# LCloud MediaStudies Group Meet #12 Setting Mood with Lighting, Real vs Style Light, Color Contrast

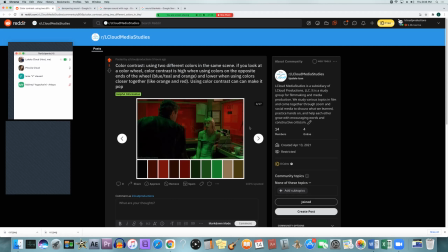1882s
So if you ever have somebody freezes of frame and they're picking out all the colors of the scene that'll be that scenes that shots color palette um that brown and that light tan are coming from the right side of her hair
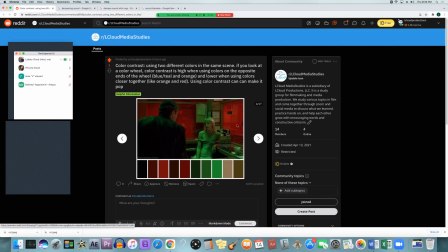1896s
or her skin tone and then you have those greens all around the scene and the reds and blacks all around the scene as well and so those colors are what's coming out of this scene this shot and you can see how much depth it adds to the room because of all the contrasted
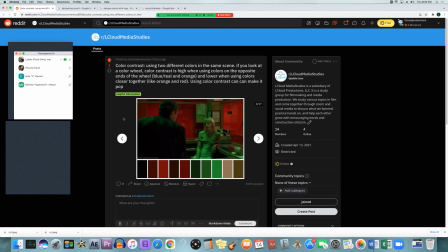1913s
colors you have the green on the red and then you have the red on the green and you have him in front of it excuse me you have him in front of the red he's green you have her red on each side of her she's green and in the middle of those two
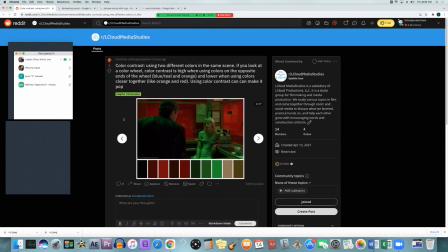1929s
reds you have green and because of all that it's adding a lot of depth it's adding a lot of variation and interest to the image instead of just leaving it kind of normal and how it would normally look, it might look a little boring or a little dull. So color can really add some visual interest to your scene as well.
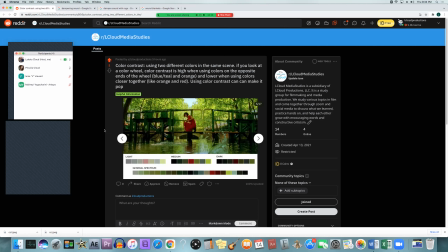1952s
Now when thinking about color contrast, another thing that comes into play is wardrobe. Something like this, if she was wearing green, she'd kind of blend into the whole scene because the rest of the scene is pretty green. Even the water, because of how they graded it it's looking a little green because it's reflecting on the trees and everything
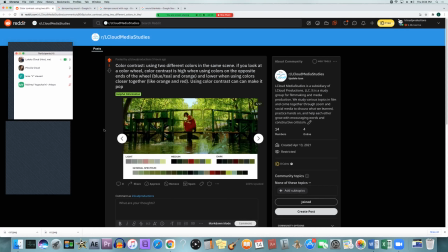1972s
so they put her in red so that she really stands out and they didn't even you know they didn't make her skin tone look red they just have her stand out with her wardrobe so wardrobe is another thing to keep in mind when you're trying to contrast your subject to the background and they said what a
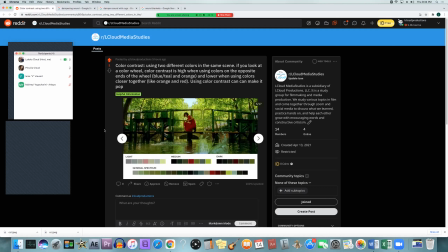1987s
lot of indie films will do is they'll just put them in whatever show up and you know just show up in normal clothes that you'd normally wear you don't really want to want but you don't really want to do that um because you want your subject to generally speaking you want your subject to stand apart from the background
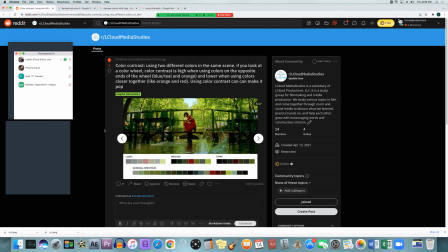2003s
you want them to be noticeable um they can still wear something normal a red dress that's not abnormal it's just um going to have her stand apart from the background they're shooting in so similarly if you have someone walking down the street they're wearing grays and
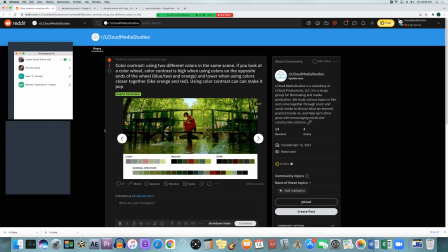2021s
blacks they're kind of kind of blend into the street they're going to blend into the buildings because most buildings are kind of like a tan or black or something like that, white. So those colors will be, your subject will be,
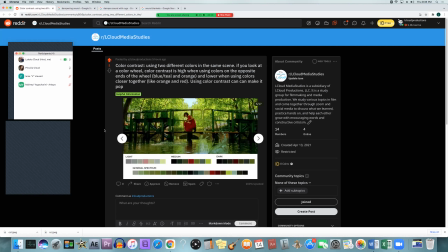2033s
they'll blend into the background a little bit more than if they're wearing just maybe like a yellow or a green or a blue. And that can really affect how the image feels, how it looks, and how much your subject stands apart from the rest.
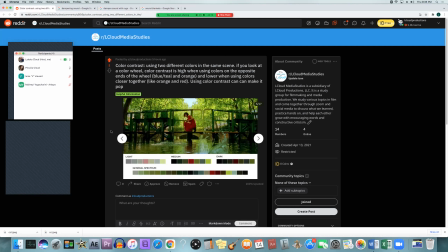2053s
If you find movies that have a big crowd usually you'll see that the main subject typically speaking is in a different color from almost everyone else and that's just so that they stand apart so we can quickly notice them, quickly see them, and quickly pick them out of the crowd.
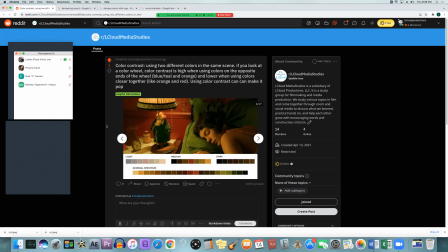Here's another just red and green contrast showing you how it can just add a little bit of depth to the scene. You have the little pig in green and the little lamp and then you have the red in the back on the wall.
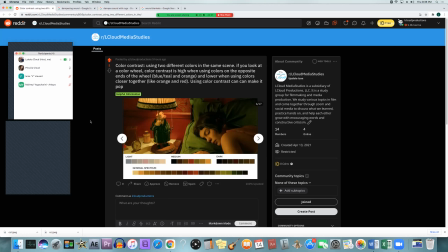2090s
She's laying on a green pillow and she has a little bit of a warmer hue to her, a little bit of orange that's motivated from that lamplight.
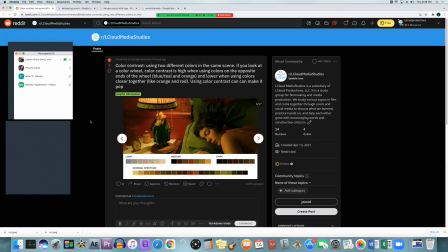2101s
So all these things added together add a little bit of a visual interest and if everything was just tan and white like we're used to seeing in real life another
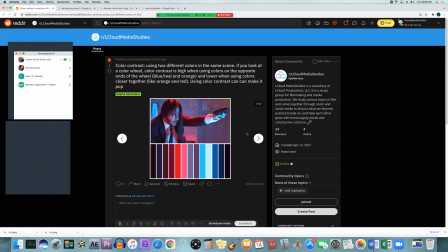2111s
one you'll see a lot is blues and reds um you know it's a movie like like john wick they use blue and red a lot and a lot of futuristic movies will also use it because they have red signs and blue streets and whatever
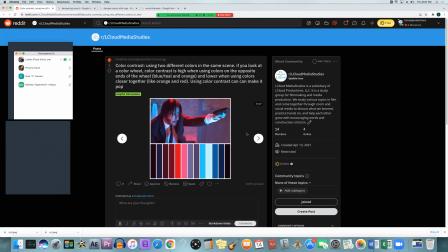2125s
else so those two colors will get mixed a lot and they can look kind of to me it looks kind of like a 3d look just because i'm used to that blue and red but it does give a high contrast compared to everything else in the background when you have him his rim light is in red
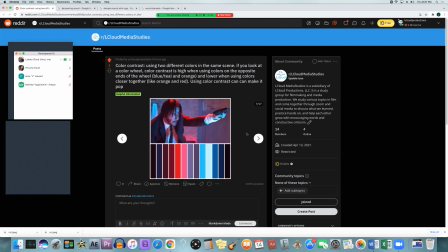2142s
and the background is kind of a little bit more of a bluish purple he really stands apart we can really tell him from the background he doesn't really blend into it as much there's
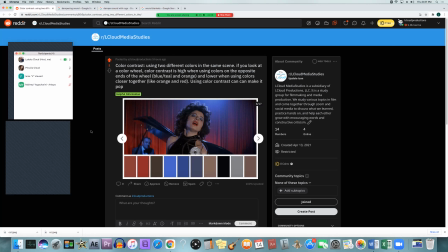2162s
another one with the blues and reds where you have her in daylight so she's a little bit more of that blue hue but they set the white balance to match so um her skin tone looks natural it doesn't look like it's blue but you can see in the background they didn't set it
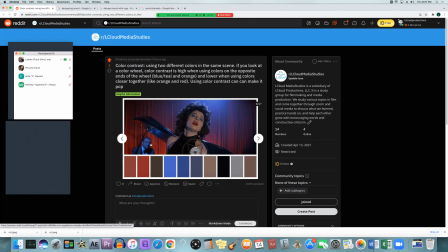2177s
for this guy there's that blue light above her in the back that probably has a lot more of a it probably has more gels and stuff like that to make it more blue and they're shining that down so that there's that blue hue all over the background on the piano and on that
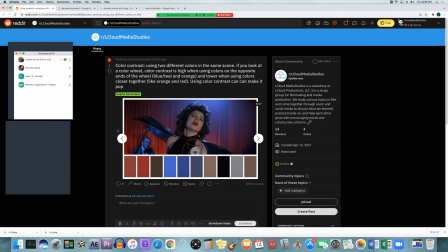2193s
guy um and they're setting it for her and then they have that red curtain in the background And so all those things are contrasting against each other, really making her stand out. And also it's making him kind of fade into the shadow because blue is a little bit closer to that darker hue of just like a regular shadow.
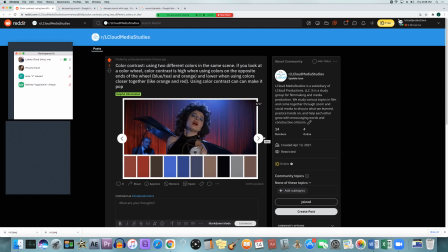2214s
So it doesn't always have to be that your subject is lit up and colored and, you know, unnatural looking. It can also just be a natural daylight or a tungsten light on your subject and you white balance for that, making their skin tone look natural. and then you color the background to make them stand apart or
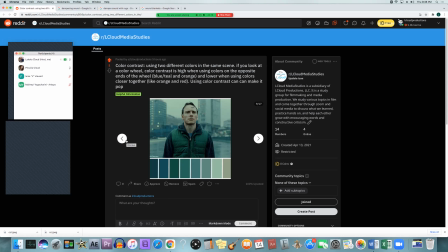2232s
you can do the opposite I guess you can also make them not in this picture but you can make them be colored like her have red hue and then the rest of the scene look natural and that'll really make her stand apart as well
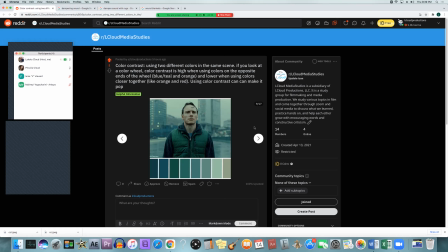2247s
green and blue this is more of a low contrast look because they kind of blend in together you can see he does blend into the background a bit more but it doesn't not too much he's wearing a bit of a darker green darker blue than the background is background's a little bit lighter
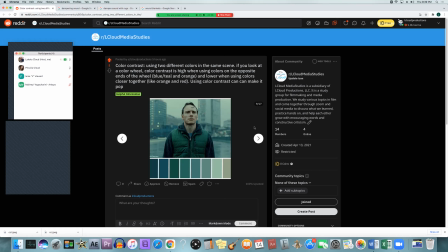2264s
and so even just slight adjustments of color um can have your subject stand apart depending on how you do it you just want to kind of make sure you know what you're doing when you know what you're looking for before you shoot that
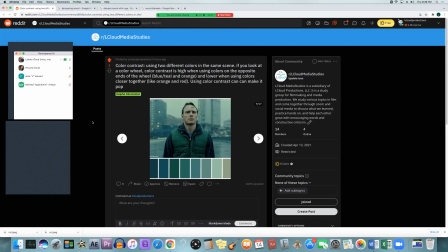2280s
you know what you want it to look for because uh one of the things you can do in editing is you can enhance the colors and color grading but um the editor that was talking about it that we were reading about he said the main thing you want to do